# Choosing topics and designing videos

The left-hand side is what we actually saw.
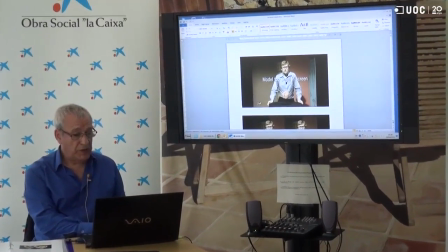So, that's what we saw. That's what's on the left-hand side in your handout.
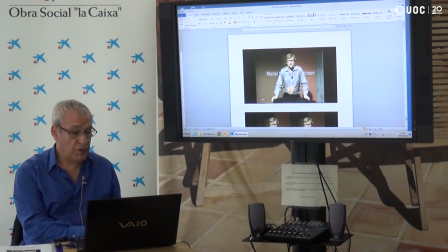Now, the model there is too small to be seen on the screen. This is a shot where you wanted to see the presenter, but while the presenter's talking,
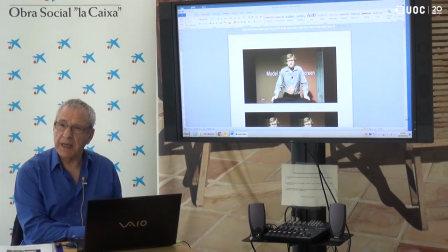there's no point having an object next to them which they can't see. They might want to have a look now and again.
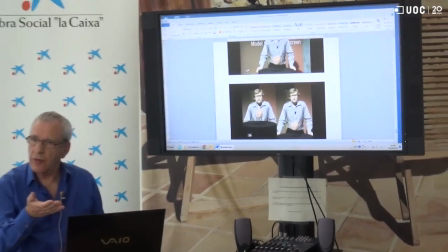Sometimes we looked in close-up, but even when they're talking in general, the viewer had better be able to see it properly.
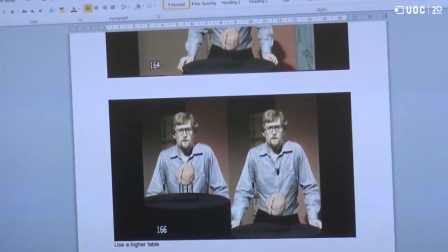So what did I do? The bench was too small.
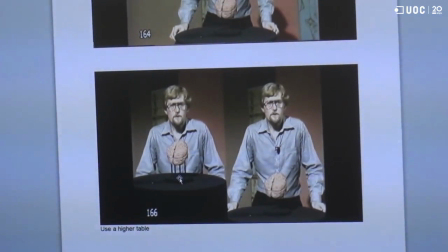Sorry, it was too low. So what I did, if you look at the left-hand side now, is I raised the bench.
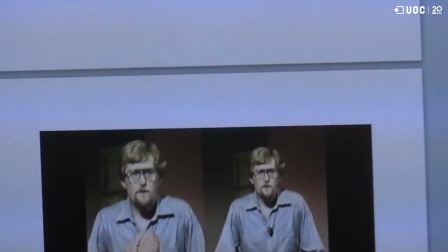And then I zoomed in.
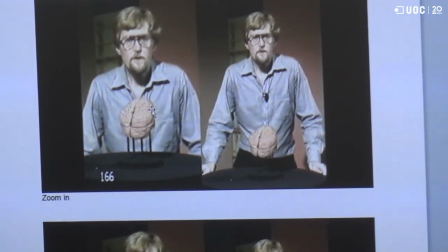So I can see he's larger as well as the plastic model of the brain.
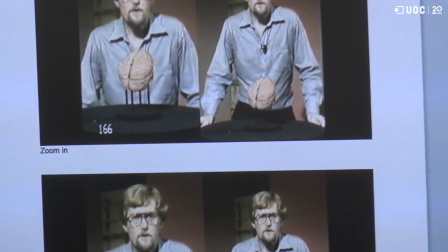Incidentally, we sent the students only half that model to save money, because it's nearly the same as the other half of the brain.
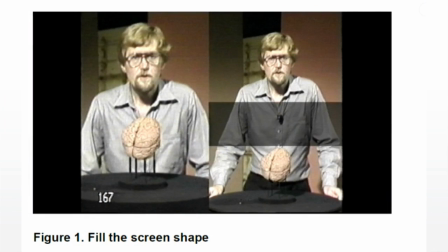And what your picture is showing is the problem, which is the wasted screen space. So that space, when you waste screen space, in other words, when your shot is not the same shape as your screen,
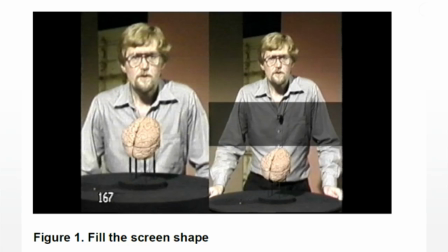then there are going to be things in it which are smaller than they should be.
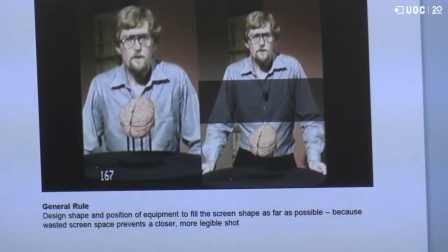So the general rule is design the shape and position of equipment to fill the screen shape as far as possible, because wasted screen space prevents a closer, more legible shot.
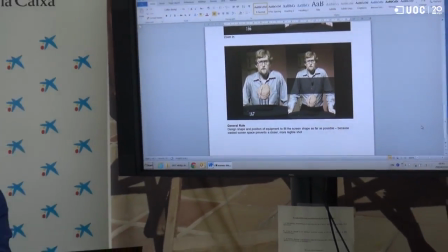Now, a more important example comes next, which is concerning diagrams. If you look at your next page, you compare figure 2 with figure 3.
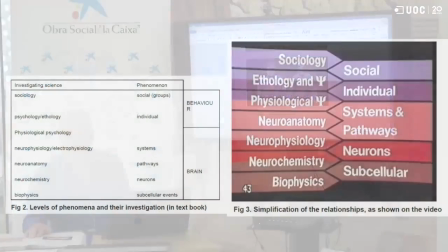Figure 2 is the textbook version of figure 3. Figure 3 is the TV version. So let me explain some of the points of the difference. Students First of all, students were familiar with the abbreviation, the Greek letter psi, meaning psychology, so we didn't have to write down the whole word psychology. Used in figure three, you use psi.
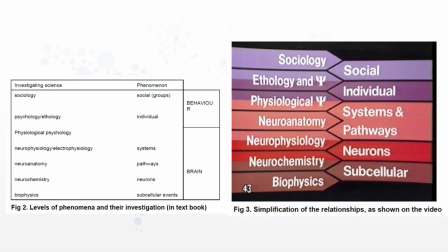In any case, the presenter verbalized everything as they described things. They were pointing to this board. He also expanded them. For example, he pointed out which levels related to behavior, that's the third column of figure two, and which levels related to brain.
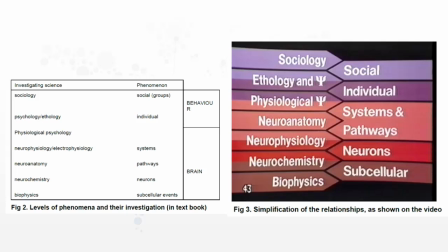So the video diagram on the video did not need a third column with behavior and brain because the narration talked about that. Now, at the outset, the presenter explained the significance of the bands of color.
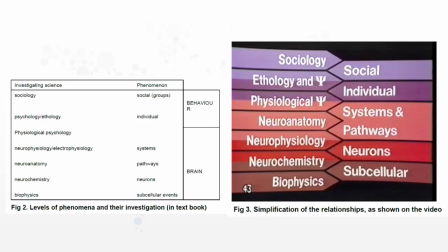They indicate which discipline left relates to which phenomenon right. So, for example, neuroanatomy, which is a pink band, relates to systems and pathways on the right because they're in pink. And then, because of that zigzag arrangement,
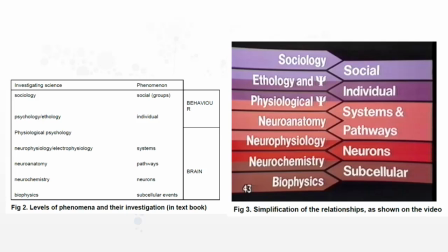the colored bands could be used to indicate when a discipline related to two phenomena on the right. So this is where your creative graphic designer came in. You know, this wasn't my idea. All the zigzag and the coloring, that was his idea when I explained, there's the diagram I want to illustrate, figure two. He said, oh my God, he said, can't do that. And so this is what we came up with.